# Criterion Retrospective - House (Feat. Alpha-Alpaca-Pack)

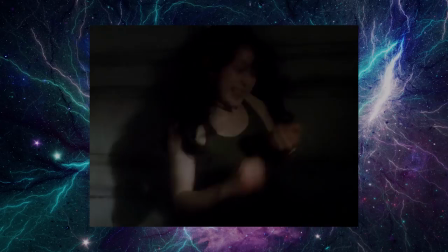If anything, we're praising the film for sticking to one aesthetic and using it to characterise itself.
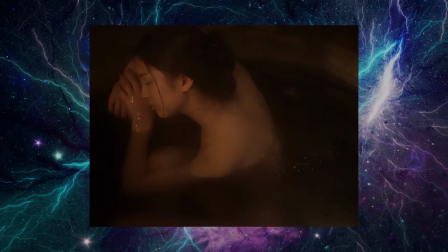Quality seems to be an improper term, because at the end of the day, the imagery is effective.
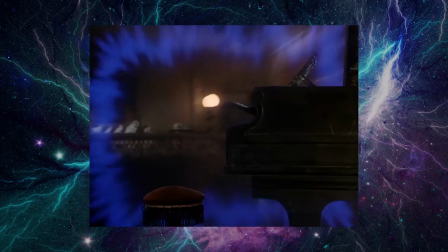It's unrealistic to us when we're unconditioned to the film world, which is why watching these scenes out of context might not look so horrifying,
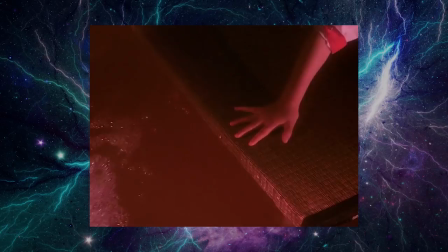but their surreal qualities pop in the set pieces of violent death and murder.
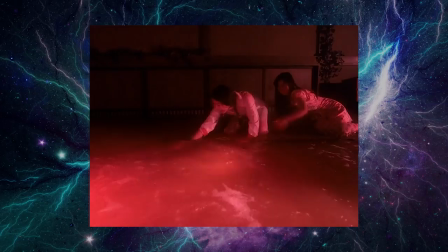Just to name one instance where this completely works is Prof's death in The Sea of the House's Blood, which is yet another genius use of prop manipulation and post-production trickery.
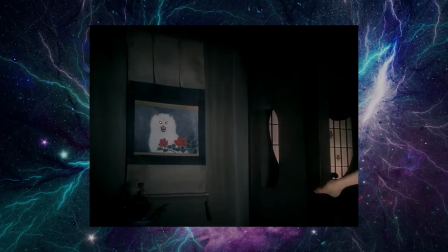By this point, all of the house's furniture has come alive and Prof realizes that the picture of Auntie's cat Blanche is one of the central weak points of the house, and by proxy, Auntie herself.
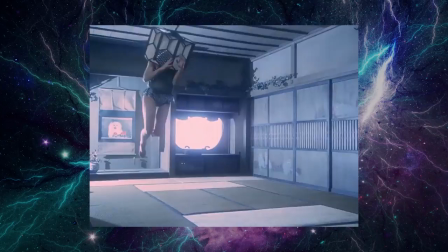Kung Fu kicks it and it starts vomiting blood. Well, not before her torso was ripped in half by a lampshade.
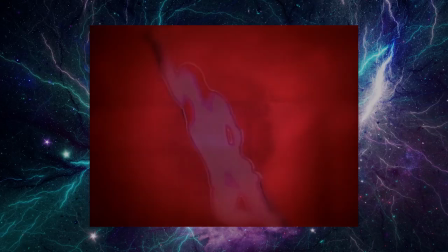Oh. Right. This effect of having Prof's body slowly dissolve in the blood was actually made by suspending her in front of a blue backdrop while the same color of paint was thrown at her. This makes it look like she's breaking apart chunk by chunk, and while there's obvious visual tearing here, it doesn't really matter.
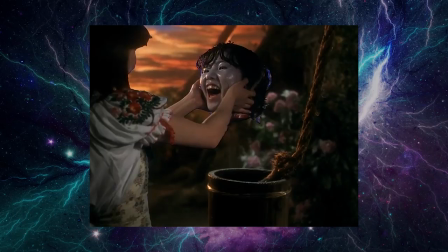This is still in line with the other effects, so the idea of uniformity is consistent throughout.
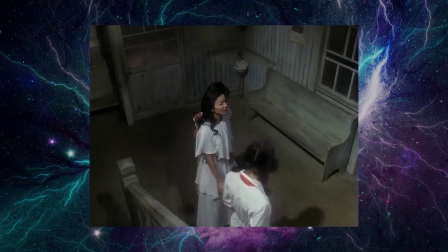This movie is extremely rough and wild, and it wouldn't be the same with a cleaner presentation. Now, there are a few effects that were stacked that I really didn't care for, but my complaints are almost entirely subjective.
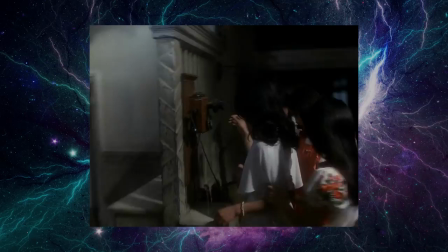During this segment, the camera is surprisingly handheld where the rest of the film has been shot on a mobile crane.
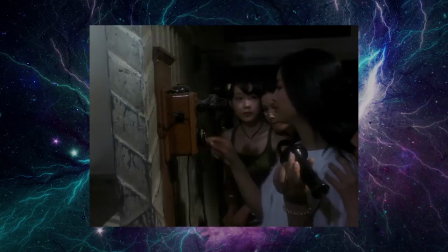This effect was already enough for me, but the super choppy frame rate sort of took me out of it. At the end of the day, it's just my opinion, and I don't feel that it hurts the film in the slightest.
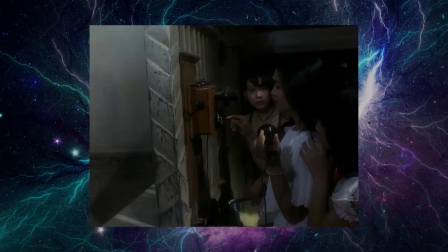Plus, it never really stood out to me as an issue at all, which just goes to show how different individual responses are to this film.
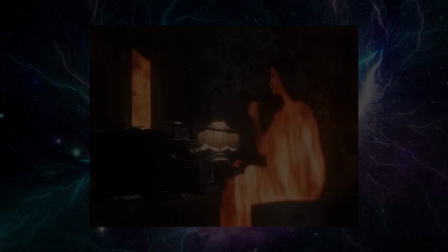House is a visual masterpiece, so it might not come as a surprise that it sounded just as good.
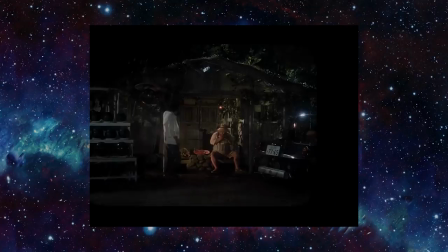When House was first being advertised as a green-lit production of Toho, Obayashi contacted yet another friend to work on the film for him.
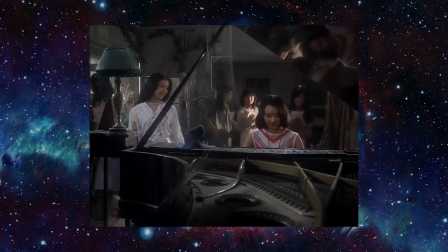Asei Kobayashi had worked on a ton of Obayashi's commercials as a composer, and due to the nature of the synchronous editing style, they were in frequent contact.
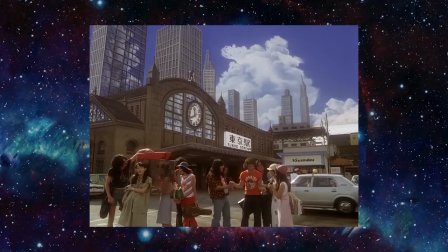He accepted the job as head composer and made the highly involved piano pieces.
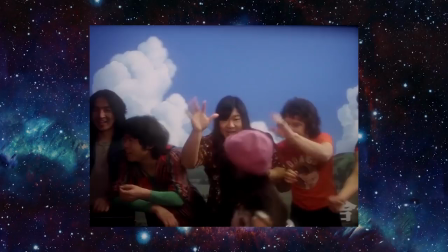After finishing work on these pieces, he made a suggestion to Obayashi that younger people should work on the soundtrack as well, and suggested that his performing artist, Miki Yoshino, should contribute.
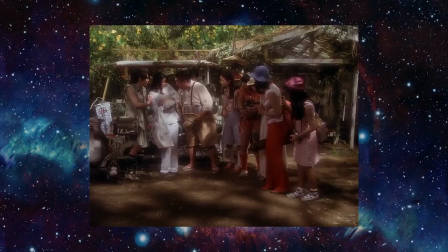Yoshino just so happened to be a member of a young but talented rock band by the name of Godaigo.
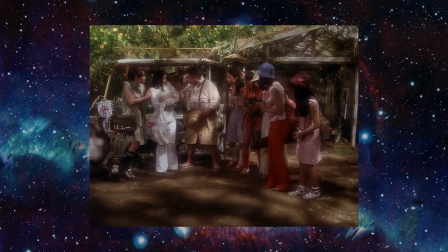Now that Kobayashi had a much more limited role as a composer, Obayashi offered him a role as the infamous Watermelon Man.
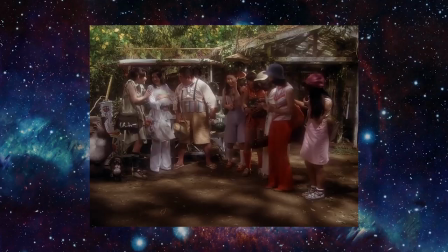It was a stroke of casting genius as Kobayashi's deep and haunting voice uttered the title in such a way that it has become instantly recognizable.
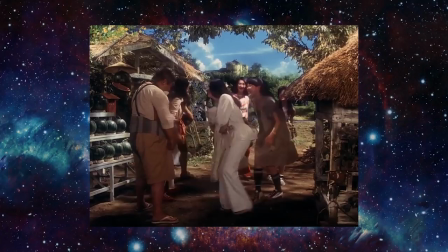Having the music done early also helped in more ways than just saving on production time. The score was used to create an atmosphere on set that fit the cheerful vibe that Obayashi had envisioned.
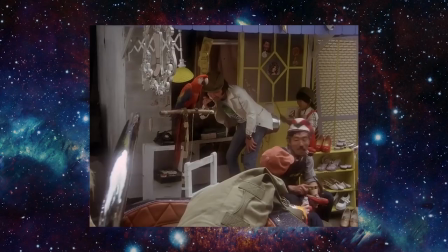He literally played games and sang with the actresses in between takes. He wanted filming to be fun and felt that it would reflect on the mood of the final product.
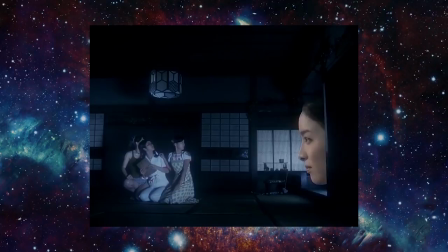His technical crew even had fun, but they all felt like the film was complete trash.
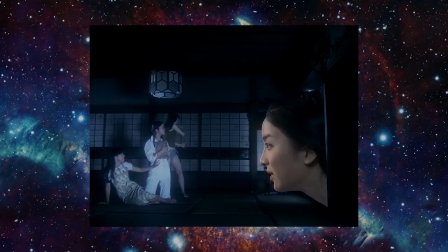Most of them were told that the film did have a serious element that involved the Second World War, but it didn't play out like most of them thought it would.
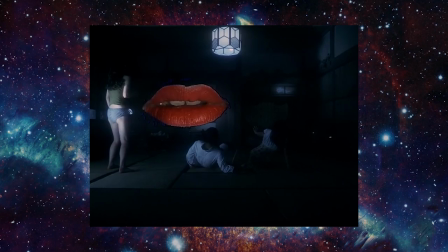The plot itself is heavily reliant on the Second World War as an explanation as to why the house is haunted, but most of the crew just didn't see it.
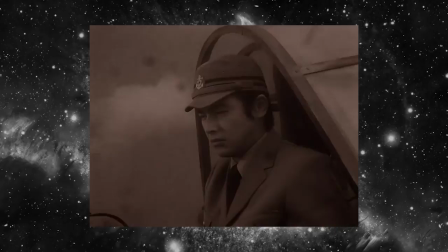That might be because of the effects-heavy delivery of this information, but still, the subtext of separation by unforeseeable events has always been a part of the story.
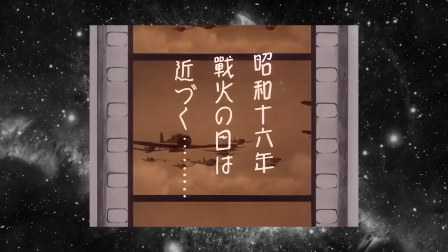To be fair, a lot of audiences were confused when this plot point was introduced and I can kind of see why. On the train, Gorgeous tells of how her aunt was separated from her fiancé due to the wartime draft,
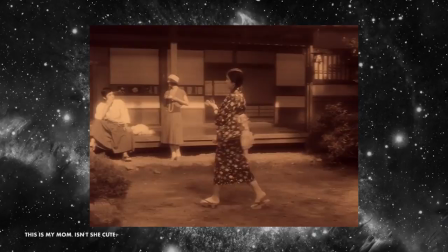and the presentation of this scene is seemingly impossible as the girls watch and comment on what was to be presumed as a flashback scene of the aunt and her fiancé.
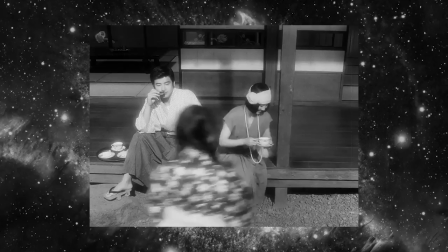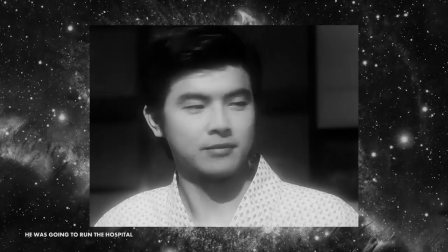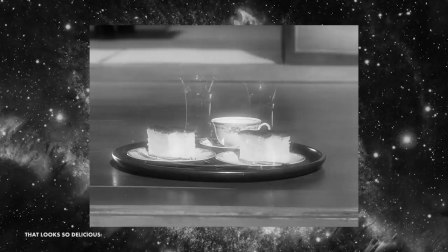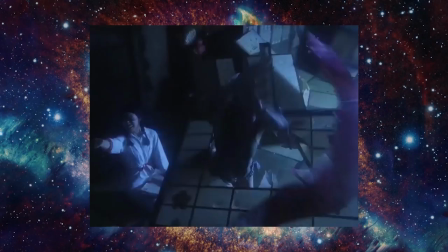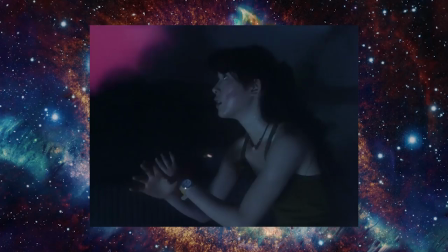And going back to the music, a lot of people didn't get why rock music was being played right alongside scenes of graphic murder either.
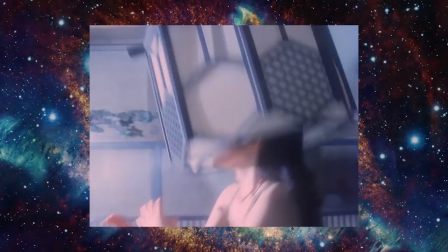In retrospect, Kobayashi proved to be forward thinking in his ideology that a new sound must be brought in by the younger generation,
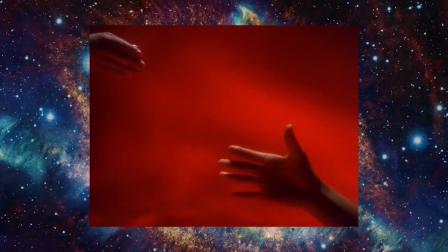but a lot of people at the time saw the inclusion of rock music as trashy. The same can be said of the nude scenes.